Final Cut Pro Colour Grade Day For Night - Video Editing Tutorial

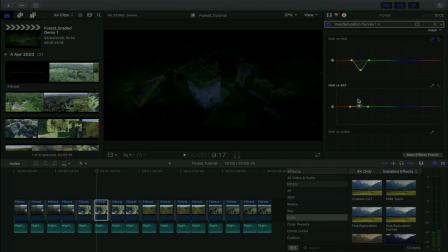And again, what I'm just doing here is I'm just removing some of the saturation from the grass because there's less color at nighttime. And that's basically it for the hue and saturation curves. Again, like, it's really starting to have a similarity with what we did with this shot.
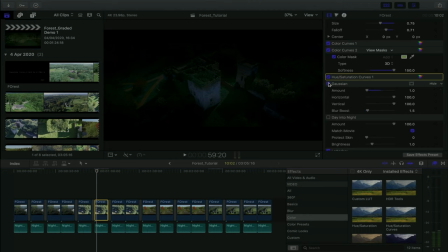We're using a lot of the same effects. Likewise, we're using a Gaussian blur to hide our mistakes and, you know, some of the, I suppose, the hiccups that can come with doing something like this. And ultimately, just again, you can use a LUT.
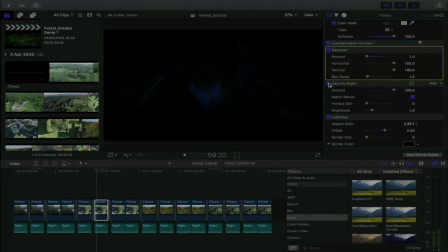You can totally use a LUT. This is the day into night LUT. It's actually very dark now that I see it applied here. Like, I mean, you could definitely reduce it like to maybe 40 or something. But again, I'm just trying, the reason why I'm using LUTs is not that they're not the enemy, but you can't just use a LUT by itself.
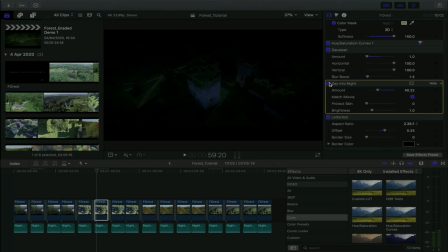A LUT finds, you know, a set of colors and converts it into another set of colors. So again, if I'm just trying to convert a set of colors into another set of colors and I like those set of colors, use a LUT. And you can even adjust how much of the LUT you use, you know, the amount of it, the blendness of it.
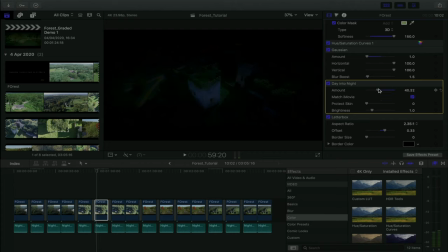So I settled for kind of 40. I mean, that's very blue. Finally, I know I have my letterbox, because I'm gonna letterbox that footage to give it that cinematic look. And if your cinematographer just decides they're shooting in CinemaScope.
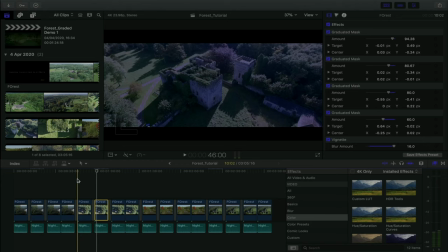So that's kind of how you end up with that effect. Again, it's much more convincing than just throwing a LUT onto it. Throwing a LUT onto it will never work. If there's one lesson you learned from this tutorial, you just can't throw a LUT onto it.
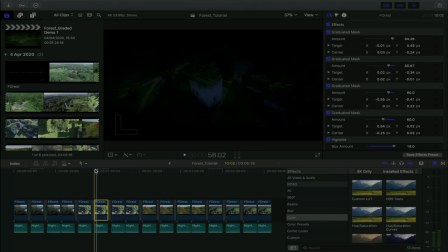Well, actually, you're gonna see later on, maybe you can. But I can see that's how you do it.
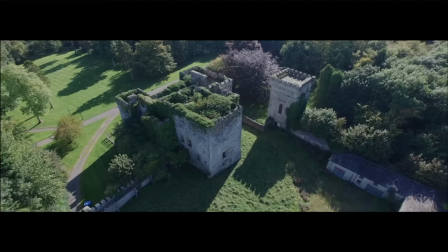So this is our before.
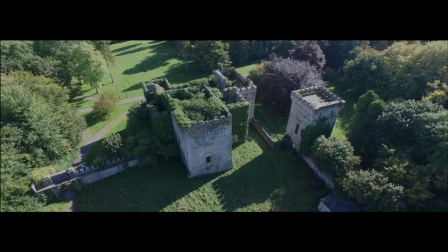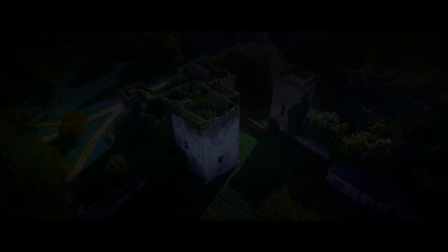And this is our after.
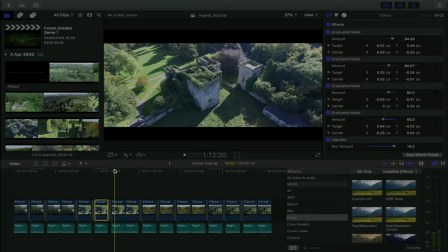Now, why is this shot and this shot hard? Likewise, I explained that one pretty in depth. But this one, there's just light coming in from everywhere. There's light coming in from here, light coming in from here, here, light coming in from freaking everywhere.
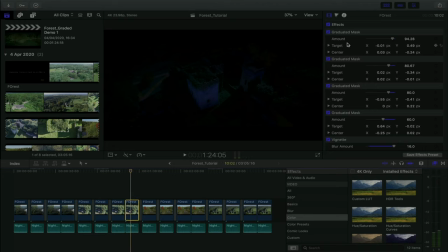That's why we have four graduated masks. So these two shots are what I'd call the most unideal. Again, it can get worse than this, but with the footage we have here, these two shots are like the hardest. Now, about this shot.
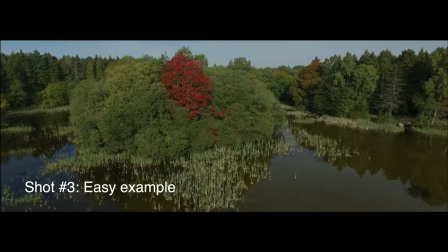Well, at first glance, this might actually seem really difficult because you're like, Jesus, there's like, you can see the full sky there.
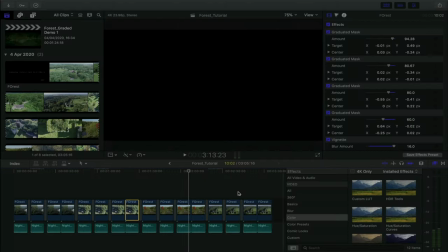This could be a nightmare. Well, if you actually go back a little bit, it's really important to note this is not a white sky.
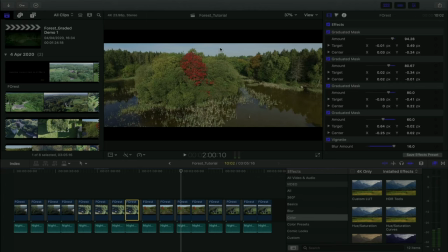This is a blue sky. And if you have to shoot the sky, talk to your cinematographer and make sure the sky is blue. That means the footage cannot be overexposed and you can't blow the sky out.
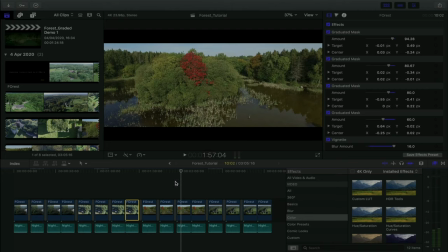The sky needs to be blue if you're doing day to night. Why is that? Because you can get a really nice effect like this.
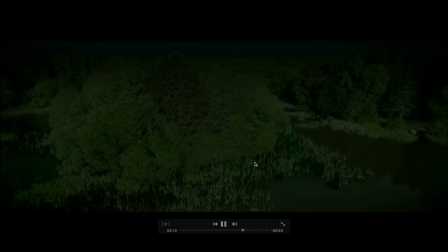This is one of the better shots. You might not think that at first glance, but as you can see, that looks pretty damn good.
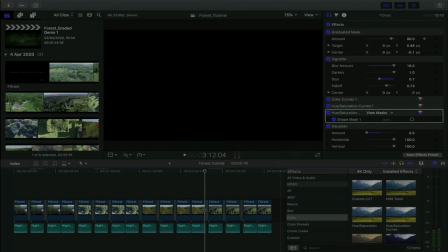And again, we can really take advantage of having a blue sky. So that's kind of where more of color theory comes into it.
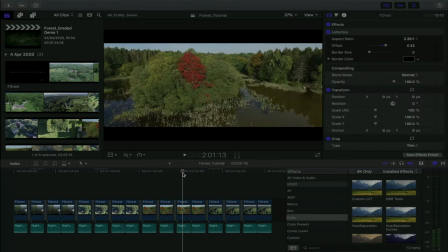But the more color the sky is, the better. So you want a nice blue sky.
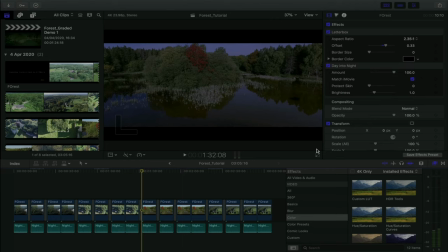What does it look like with a LUT on it? It looks more like early dawn. That's what a day into night LUT does for you. It doesn't do much. But we can totally do day into night.
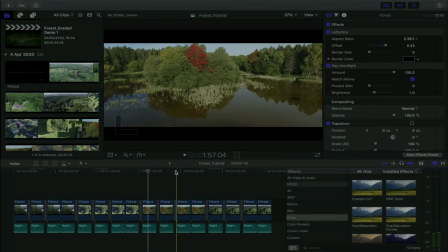And again, this is where these are some of the easier shots that you can kind of trick into looking day into night. And again, the highlight here is that the sky is blue. And the water is also very dark.
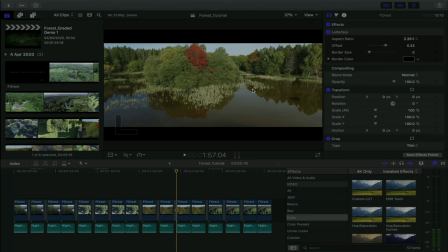There's no really any white spots in the water because even these highlights here are blue because the sky is blue. This is what you want your shot to look like if the sky has to be in the footage. You want a blue sky. So again, if you have to shoot day to night, talk to your cinematographer.
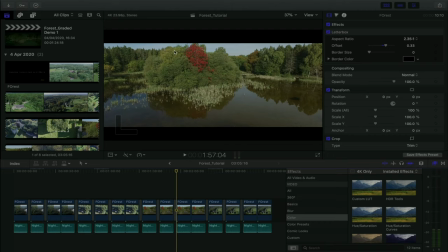If you're doing like, previs or you're posting, blue sky. Like that's like a VFX requirement.
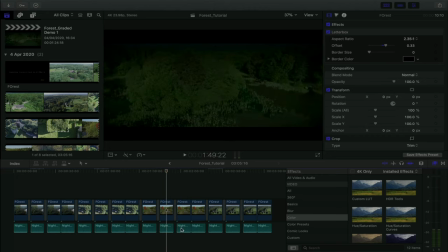Blue sky. So let's go in and see how we got here. So as I said at the beginning of the tutorial, well actually first off we'll work from reverse to see what each of these do individually.
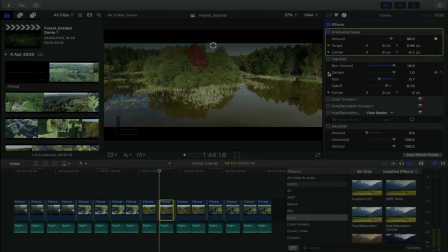As I said in the beginning, you can actually keyframe your graduated mask. Maybe I didn't. Never mind, folks, I actually didn't. Oops, I lied. You can though. I guess I'll just show you how you could do something like that. Did I?
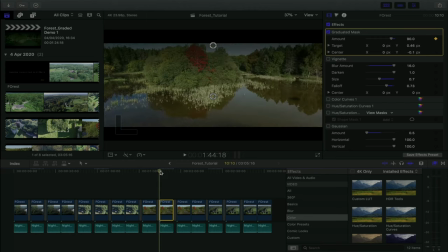No, I actually didn't. I keyframed the wrong thing. ID keyframe, you just put something like that there. The reason why you could keyframe is because there's no sky at the very end.
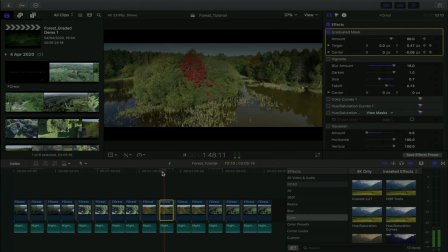So I could totally do something like this if you wanted to. You're gonna have to play. Honestly, you don't have to keyframe if you don't want to, because you're probably going to introduce more problems for yourself. But there, I keyframed it. You can do that if you want. You might have to keyframe it. I don't know what footage you're working with.
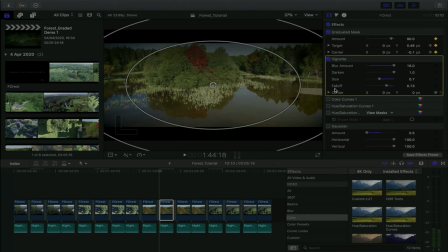Secondly, we vignette. So let's darken those corners. However, let's play around with our blue sky.
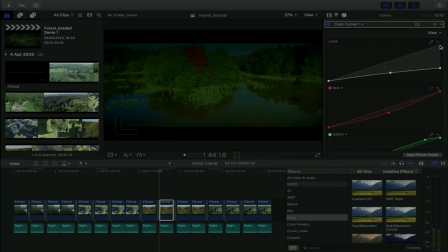So we first went into our color curves. Again, we have more of a linear curve.
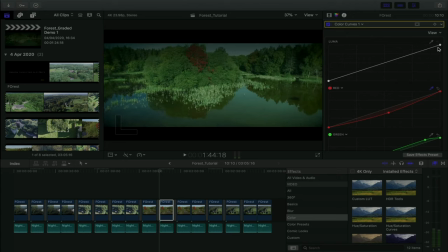However, there's a slight bend at the midtones. So let's see what it looks like. Let's re remove everything. So we just removed everything there. We brought everything down.
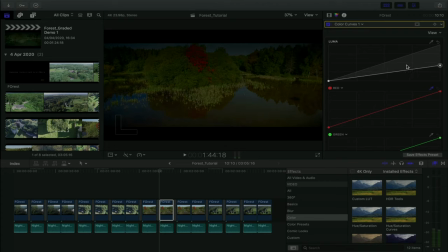It was like to here. Slight bend because we tried to make the shadows a bit brighter and then obviously just reduce those highlights as much as we can. And you can see we didn't even play with the color, but again, with our blue sky, we have more of a navy sky now.
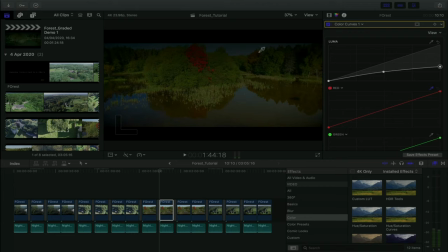That is what you want. Like that's brilliant. So what's the second thing I did? Well, I removed the red from the image because as you can see, that tree sticks out like no one's business. And at nighttime, there wouldn't be much color. I actually reduced the saturation of it even further later on.
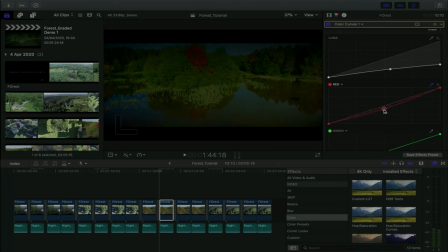And in essence, I probably shouldn't have done this here. There's a better way to do it, which I actually end up doing later on. But I mean, you can totally do it here. I mean, you're just playing with the image colors.
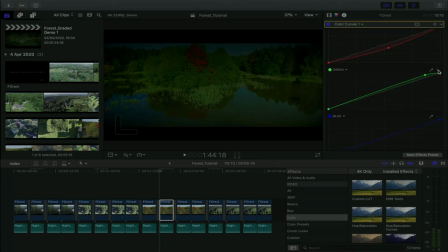So that's what I did with that. Now, as for the green, I actually kind of highlighted it at the highlights. Again, you're playing around with these curves, and since we're on the third shot, by now you should really be comfortable with color curves. You should be really comfortable with the ideas of affecting your highlights, your midtones, your shadows.
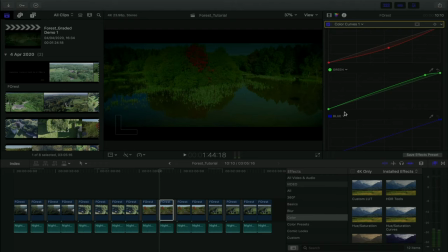You have to play around with this, okay? Because as you can see, with each shot, I've been adjusting the colors in different sections of the image. So that's what you got to do. That's our first color curve.
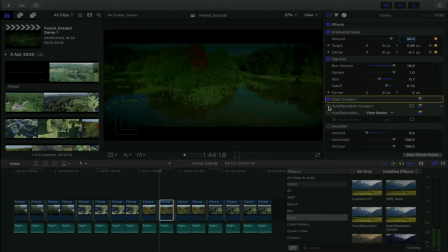Now with our hue and saturation curve, this is where it gets a lot of fun. As you can see, there's a huge dramatic difference with our hue and saturation curve. So let's inspect this. As you can see, a lot is going on. Firstly, we changed the color of that red tree to blend it in with all the other trees. So it's a green tree now.
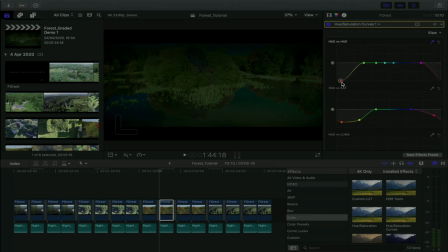But again, as I want to kind of Trojan horse in, you could make a film where you had like a purple tree or a pink tree or something. And you know, that could mean, for example, maybe you're shooting an autumn scene in a film,
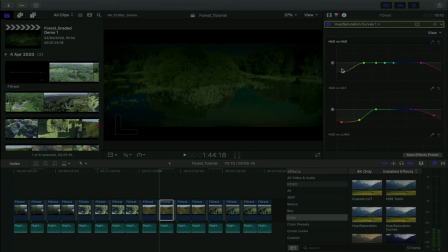but the production schedule means you're shooting it in spring. So you can turn a red tree into a purple tree or a pink tree. Again, like, I really want you to be creative. I'm trying to Trojan horse in more interesting ideas of what you can do with color.
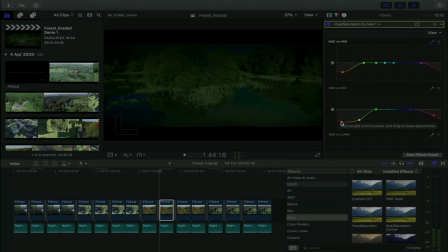What am I doing here in the hue versus saturation? I'm removing the saturation of the color. So if I had a green tree, as you can see there, I just had to remove the saturation from it.